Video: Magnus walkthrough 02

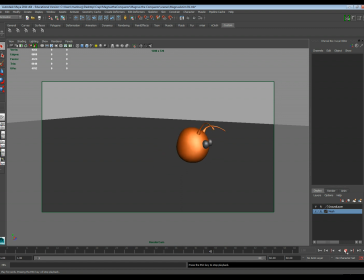(16:24)
And so when we play this, I don't know if you'll be able to see this, I get a little bit more of a drag feel to it. Now they're still kind of, and this is what we were talking about when we say overlapping action. The action doesn't happen all at once and all at the same time. So I'm shifting keyframes around for that.
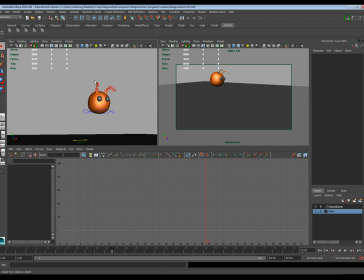(16:44)
But it can still be even better because both antennae are kind of moving at the same time.
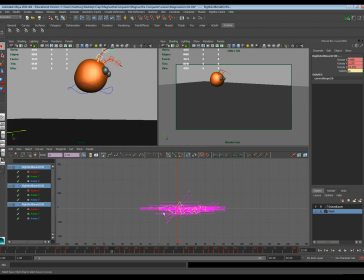(16:49)
So what I can do is I can grab an entire antenna and grab all of their keyframes, and we can actually move them in here as well. So I'm actually going to have this second one happen, this one here happen just a little bit later.
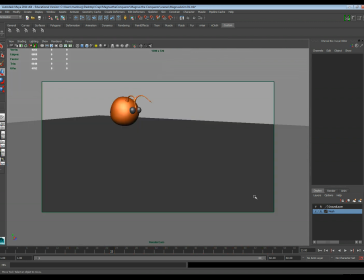(17:01)
So I dragged it 2 frames later on the timeline. So let's see how that looks. So it's not bad. Okay, so we got a little bit of a, a little bit of that going on.
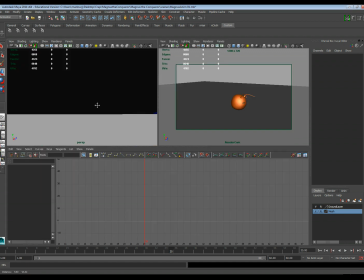(17:18)
Now there's something else we could kind of add in here if you wanted to play around with that lead and follow.
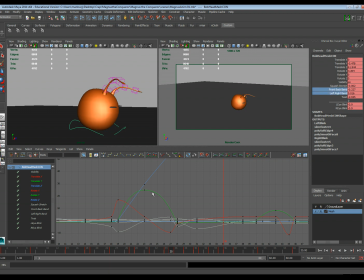(17:23)
Is right now we have these forward and backward bends. We can also sort of play with when they happen. So front and back bends and this left and right bends. And I'm actually going to try this just to see what happens.
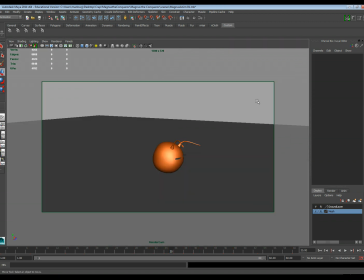(17:36)
Is if I have those happen one frame later, does that make this animation a little looser? I actually think it does. Because what's actually happening is when the character comes in and hits the ground,
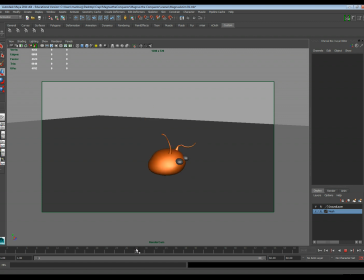(17:51)
okay, it's going to rotate forward, but it's not going to start rotating until after it's already hit the ground and started to squash. So you kind of see how it does that? Like it hits, squashes, then rotates. And so that's overlapping action at its heart there.
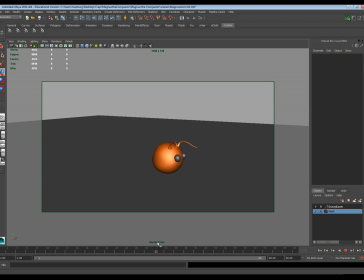(18:06)
And this overlapping action and this lead and follow through stuff going on we have in the antenna is helping a lot too. So I'm going to go ahead and stop this because this video is getting a little long, and I'll come back and do one more video for the tail. Hopefully it'll be a little shorter, and that should wrap up the entire animation.